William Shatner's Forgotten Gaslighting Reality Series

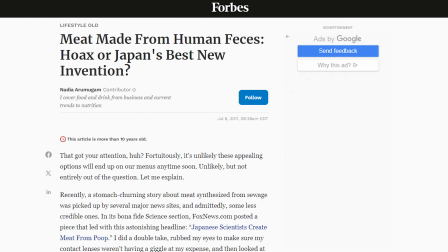41:24 This was based on a racist hoax that was published in several newspapers around the time of
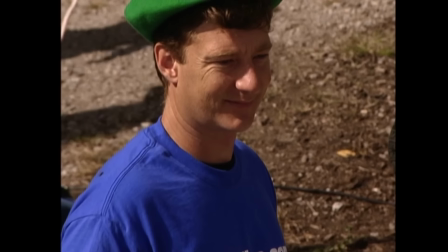41:29 the show, and was seemingly only mentioned to provoke a racist response, which no one from the town provides, thankfully. The show also plays further into sexism. Hurrah!
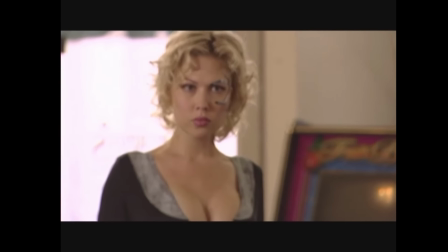41:37 In the fake film, Desi Lydak plays the Disintegratrix 3000, a Terminator ripoff in a discount 7 of 9 costume.
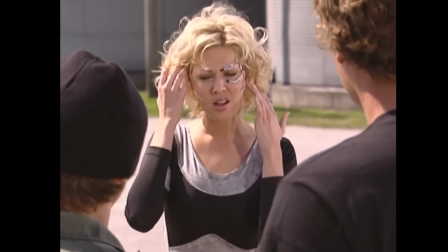41:44 But in the reality of Invasion Iowa, she's also playing the ditzy actress.
Desi Lydak as Griffin, my ditzy leading lady.
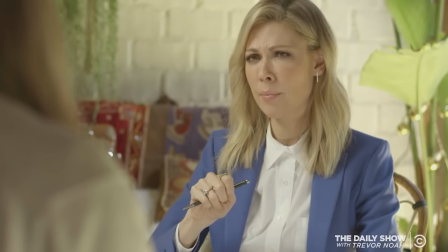41:51 And yes, that is Desi Lydak from The Daily Show. Does that one need to be called out? Does anyone still watch The Daily Show?
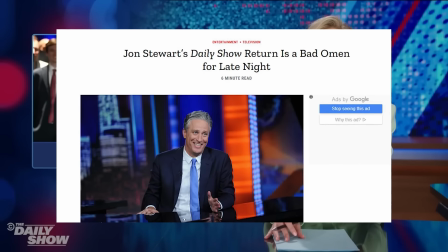41:57 I don't even think Comedy Central still watches The Daily Show.
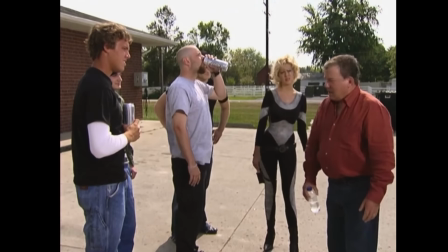41:59 At one point, she keeps screwing up being able to say Disintegratrix in a scene with Billy, to which Shatner gets frustrated as she's wasting filming time.
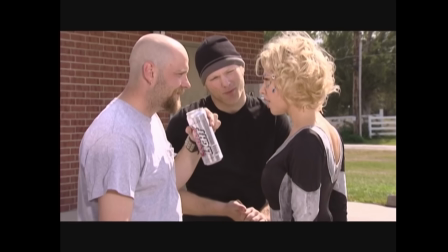42:08 I'm the Disintegratrix. Sorry. I'm the Disintegratrix. Was that almost it?
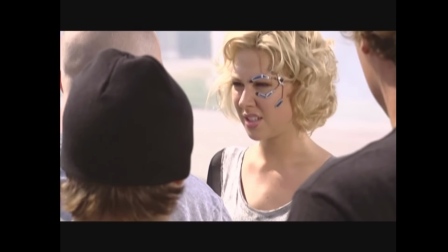42:14 The Disintegratrix. Keep going. Disintegratrix 3000.
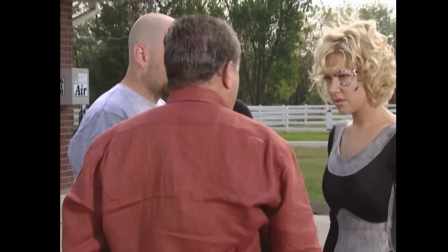42:19 The show is seemingly trying to get Billy to empathize with Shatner and get upset at the supposed
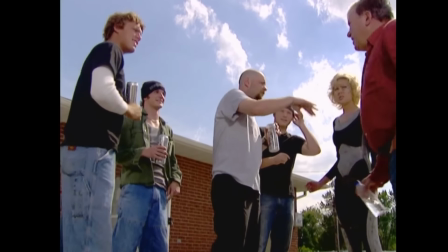42:24 professional screwing up by leaning into a sexist trope of the dumb sexy blonde. The producers assume that Billy is going to side with the power in the situation, with William Shatner.
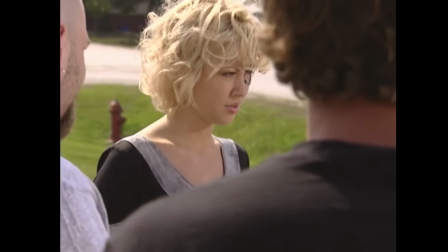42:34 But Billy is a fucking champ because he is just patient and kind with Desi.
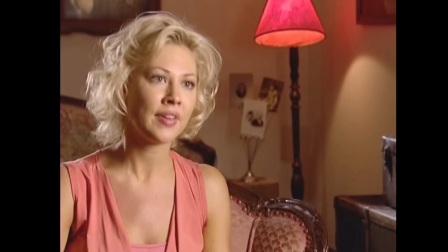42:38 I thought these guys were gonna be laughing at me like, oh, this girl's cute, but she's kinda dumb.
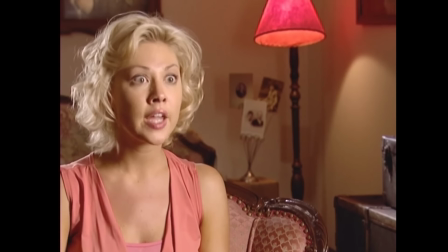42:47 Disintegratrix. No, they were right there. It's Disintegratrix.
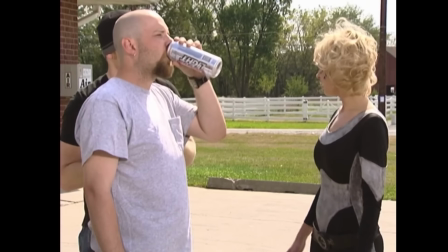42:52 It's a hard word to say. Just spell it out slowly. It's like a rhythm. Disintegratrix.
Aronok and I, while watching this, fucking loved Billy. He's the goddamn best.
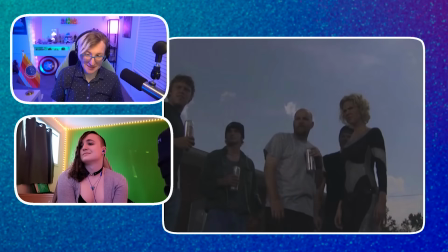43:03 See, Bill's nice. Mm-hmm. He's just legitimately nice. And notice that he isn't like participating in the making fun of her.
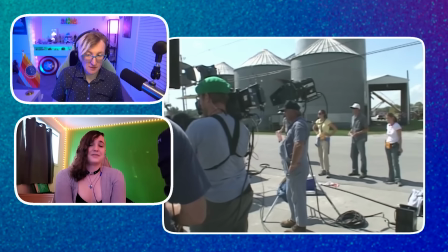43:10 He's just like, you know, she's clearly having a hard time. And I thought I was supposed to be the one that's being anxious. It's kind of funny.
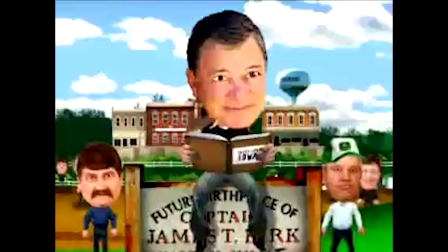43:15 But like, he's not being like, haha, dumb women. This is why I'm particularly upset that Billy is given this line in the Invasion Iowa promo.
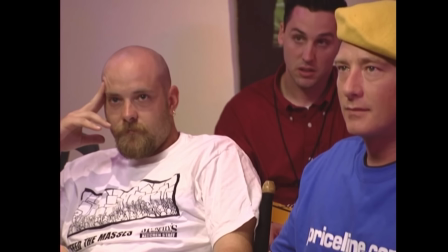43:23 Hurrah!
Billy, by the way, is also the only person in the entire series to almost figure out the hoax before William Shatner reveals it.
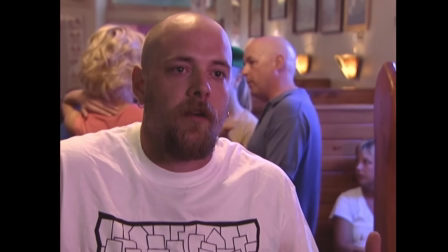43:30 William Shatner, you never know what is going on. Bill Blank, he was more astute than anybody else, I think.
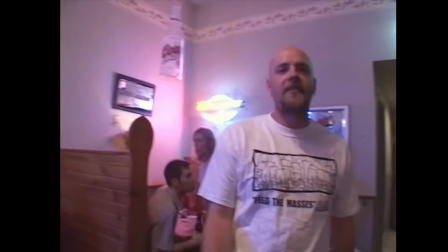43:36 This reveals how much empathy Billy has because he realizes that this entire situation does not feel real.
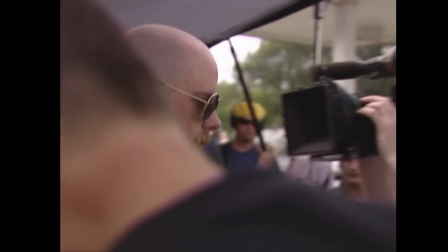43:42 Something to the effect of, you know, it's just sometimes this seems so weird. It seems like maybe I feel like I'm on a reality show.
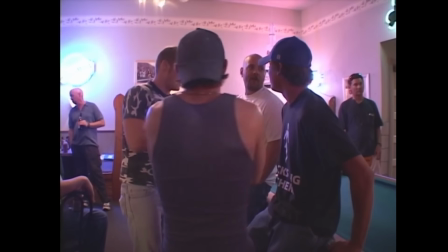43:48 If they say it's not right, it's not real, you're making fools of us, and I'm going to tell the town, we're dead.
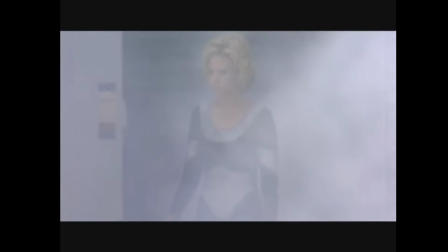43:55 Now, long story short is we're going to get Bill Blank gone. This whole segment is also frustrating because it also shows that Desi has clear skill as an actress.
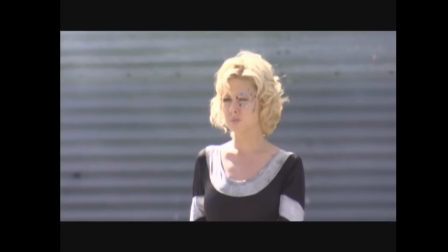44:03 At one point, she has to cross the road as the Terminator, I mean Disintegratrix 3000,
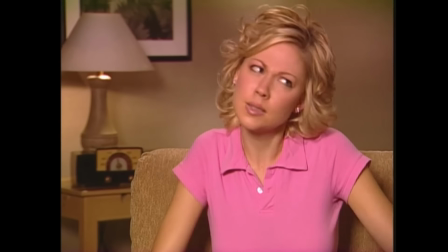44:08 and looks both ways before she crosses the street, which Desi, out of character, laughs at.
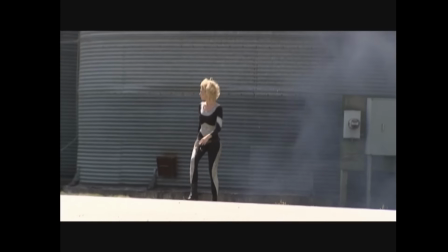44:13 Cross the street, no cars, safe to go through. Basically, I can't be killed, I can't be hurt, but I could possibly be run over by a car.
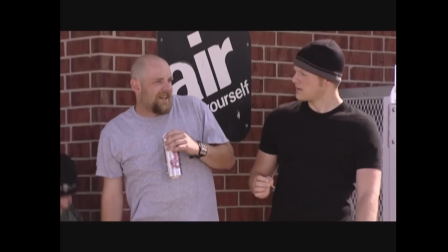44:21 Even in a small moment that no one cares about or can even really see,
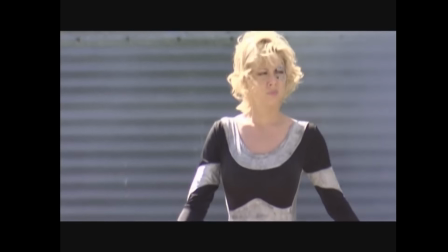44:25 Desi intentionally plays the wrong choice for more laughs, showing her attention to detail as a performer. So she's literally 7 of 9, someone brought into the show for sex appeal, but much brighter than anyone gave her credit for.
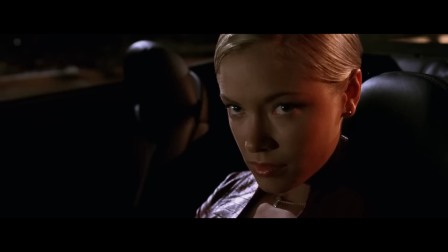44:38 At least Reese and Wyatt didn't have her boobs grow out Terminator 3 style.
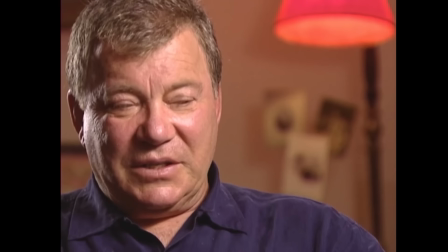44:45 That said, there is a gag supposedly aimed at making fun of the sexism of sci-fi movies like Terminator 3,
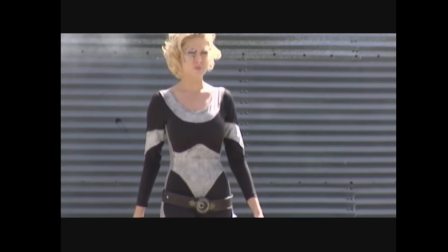44:52 with a subtle joke that the cleavage on Desi's costume gets more prominent for absolutely no reason the longer the film goes on,
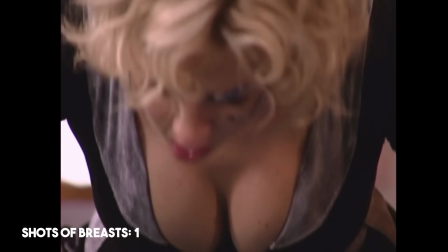44:59 which could have been really funny.
The first day it was pretty revealing.
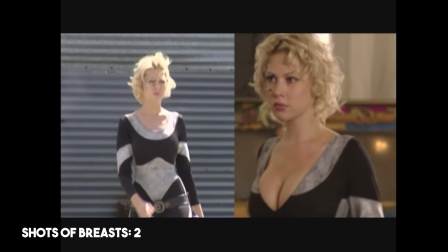45:02 I didn't think it could get much worse, but somehow throughout the progression of the scenes, I had more and more cleavage.
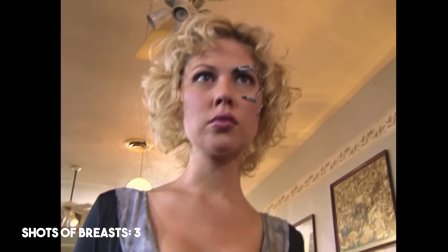45:09 But the show just uses this as an excuse to take 5 whole minutes of a 22-minute episode to talk about Desi's boobs,
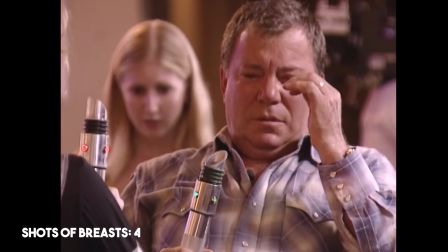45:16 and then cut to how everyone around Desi, including Shatner, her real-life boss, are leering at her breasts.
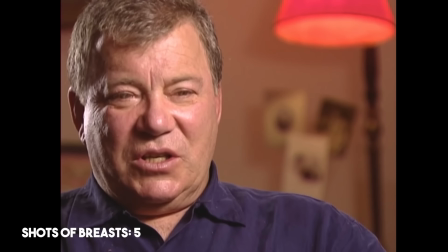45:22 The sweetness of our girl Griffin is unimaginable. She's got this cute little mouth, these sweet eyes, this cute little face.
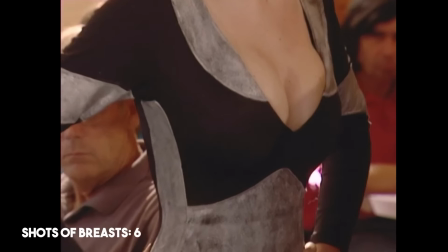45:35 Delicious
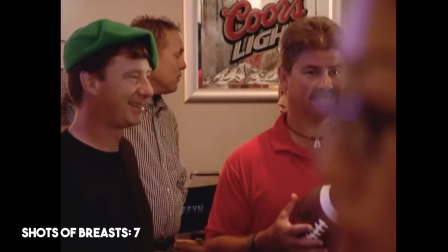45:40 figure.
We don't even know if these shots are actually these people staring at her breasts,
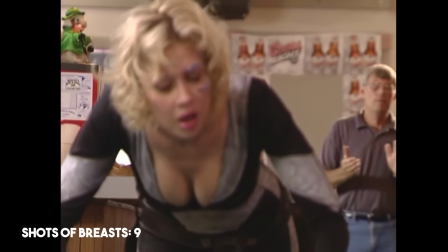45:45 but the show edits these reactions to make it seem that way, portraying the men of Riverside and Shatner, the man in power here,
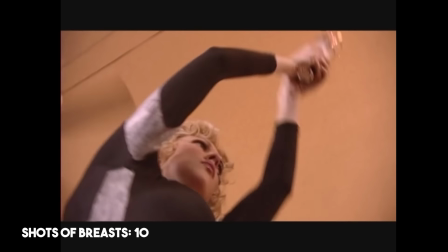45:52 as leering creepy men, which also displays the heterosexual male gaze of this show and Spike TV as a whole.
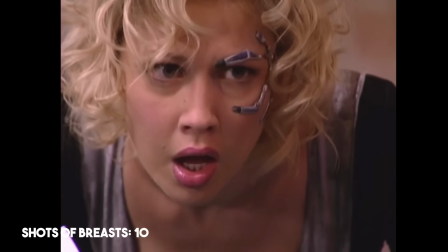45:59 So like most of the show, it takes a self-aware joke, in this case about sexism, and then just unironically makes it into creepy sexism.
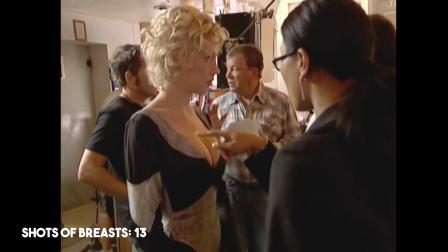46:07 Speaking of, the show has numerous jokes at the expense of Desi's breasts, such as when Desi reads the town a terrible children's book that she's supposedly writing,
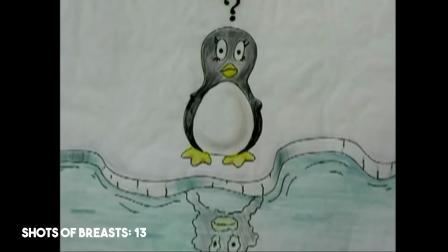46:15 within which it's clear that the fake character she's playing is clearly just trying to justify having gotten artificial breasts.
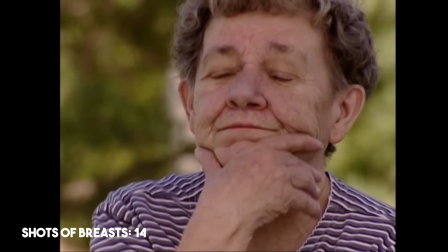46:21 Why do penguins with big wings get everything they want? The vet said, don't you worry, you can have a bigger pair.
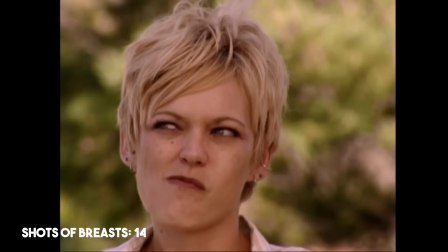46:28 I'll give you wings so perfect that everyone will stare.
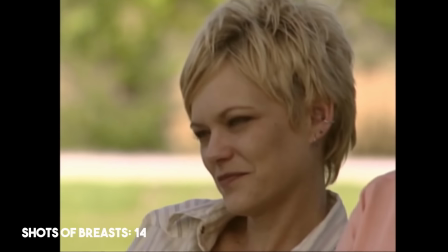46:32 Not only are all of these jokes dehumanizing to Desi, it also is playing into the sexist idea that women who get breast implants are somehow fake or lying about their femininity,
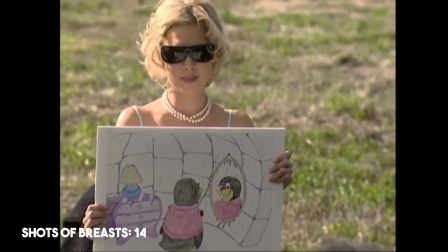46:41 while also trying to give the show plausible deniability by making the folks of Riverside be the ones who say it,
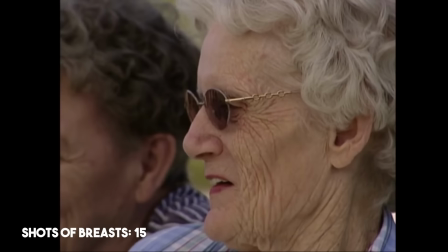46:46 despite the show prompting it in the first place. I would prefer Popo the Penguin would not have artificial
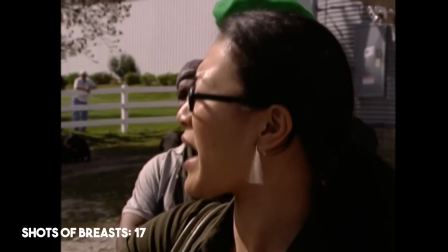46:55 wings.
This, along with the racist and sexist humor directed at the fake producer of the fake movie,
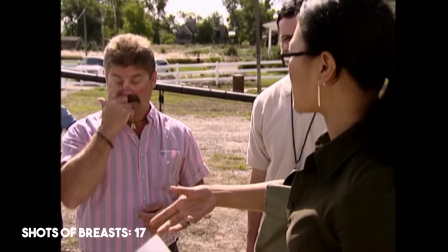47:00 shows that the dehumanizing humor of the show is not just limited to the residents of Riverside, but to the women on Shatner's own crew. But this isn't even the end of all this.
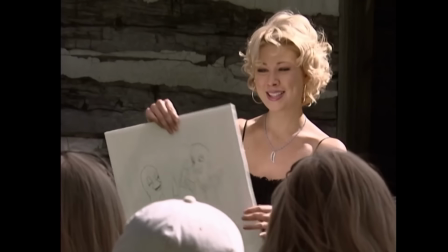47:09 In another episode, Desi again reads from the children's book, but this time showcases a page where the two girl penguins are clearly lesbians playing with dildos.
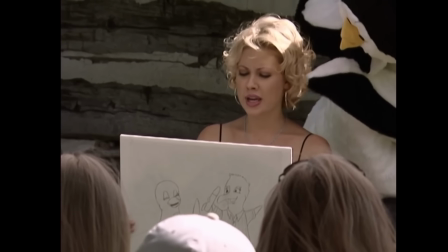47:17 The two gals soon became friends, together with no boys. They spent all their time alone just playing with their toys.
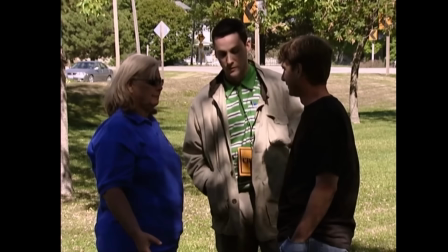47:25 Now that's a March of the Penguins that I'd watch. The show then cuts to Jim Pickering, an actual Riverside resident hired to be a fake product placement manager,
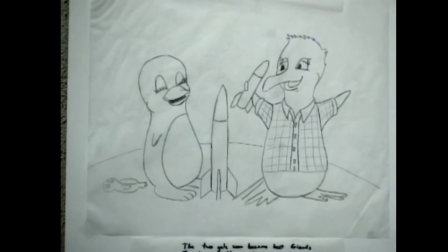47:33 who bemusedly points out the obvious, that those two penguins are clearly fucking each other.
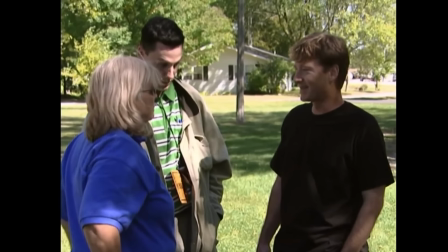47:37 Did Nobody's you perfect. See the toys that Popo and her new friend had?
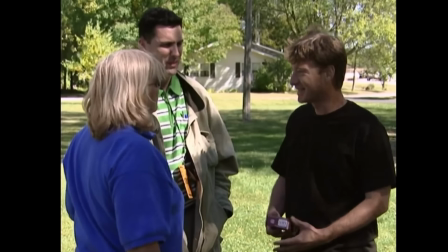47:43 Rockets. Rockets. Vibrating rockets, maybe? No, we're looking at a children's book, okay?
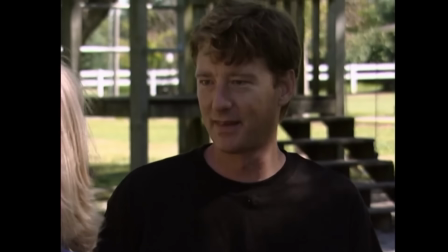47:49 Okay. These are girl penguins, you know, I think dolls. This book is not just for men.
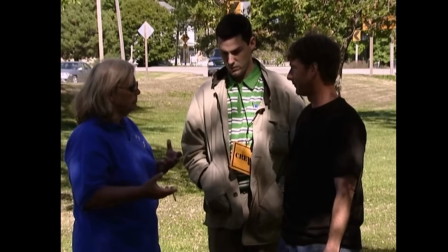47:53 These are girl penguins.
But the show lingers on this scene with Pickering because the show is trying to get a homophobic response out of him. But Jim isn't being homophobic. He's picking up the queer coding that's only slightly less subtle than Garrick and Bashir.
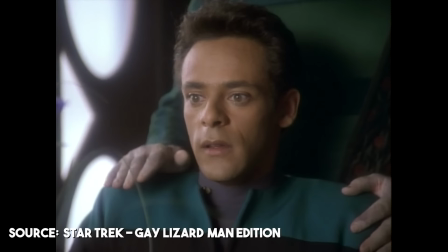48:06 I'm so glad to have made such an interesting new friend today.
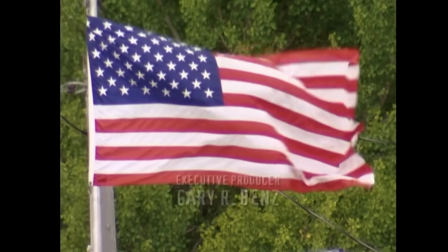48:13 So much of our media dehumanizes places like Riverside. We stereotype and expect them to all be bigots and idiots. And this is created from a sense of cultural superiority over them, that we're less backwards, more enlightened than them. When, in truth, I often see more subtle and more impactful bigotries towards the marginalized from my capital L liberal peers than I ever got in small town America like the places that I grew up in.
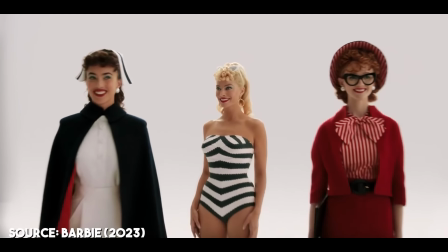48:36 Often, trans people and other marginalized people will get tokenistic acceptance of our existence, but a lack of caring to hear our voices, or a desire to have us within their spaces.
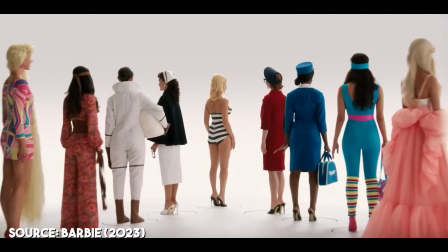48:45 This is how you get Karens, people.
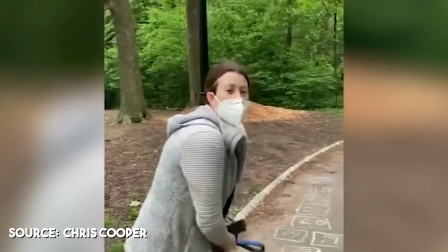48:47 White women who see black people in their space and will weaponize their womanhood in order to get state power, the police in order to get to push those marginalized people out. But because we use state power that has itself been made invisible, we tend to have this condescending smugness that we are better than the people of rural America, that our bigotries aren't existent.
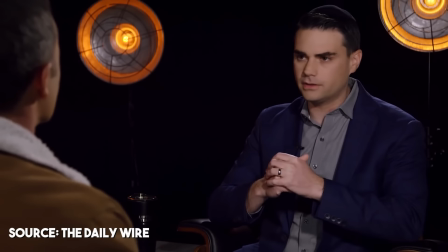49:03 And it's this condescending smugness that conservative rhetoric gleefully plays off of, generating that us versus them mentality because we have so dehumanized each other. The liberal woke elite in Hollywood hate you.
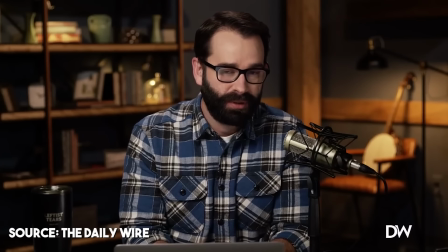49:14 Conservative pundits and politicians then twist this mindset to equate queers, trans people, BIPOC, women, Jewish, Muslims,
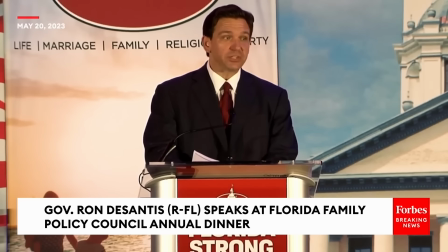49:21 and other marginalized folks with the liberal elite because we are often put forth as tokenistic representation, left to fend for ourselves as the public face of these smug producers, politicians, and capitalists in power. All of this is how bigotries that uphold our society's power hierarchies get forged and perpetuated.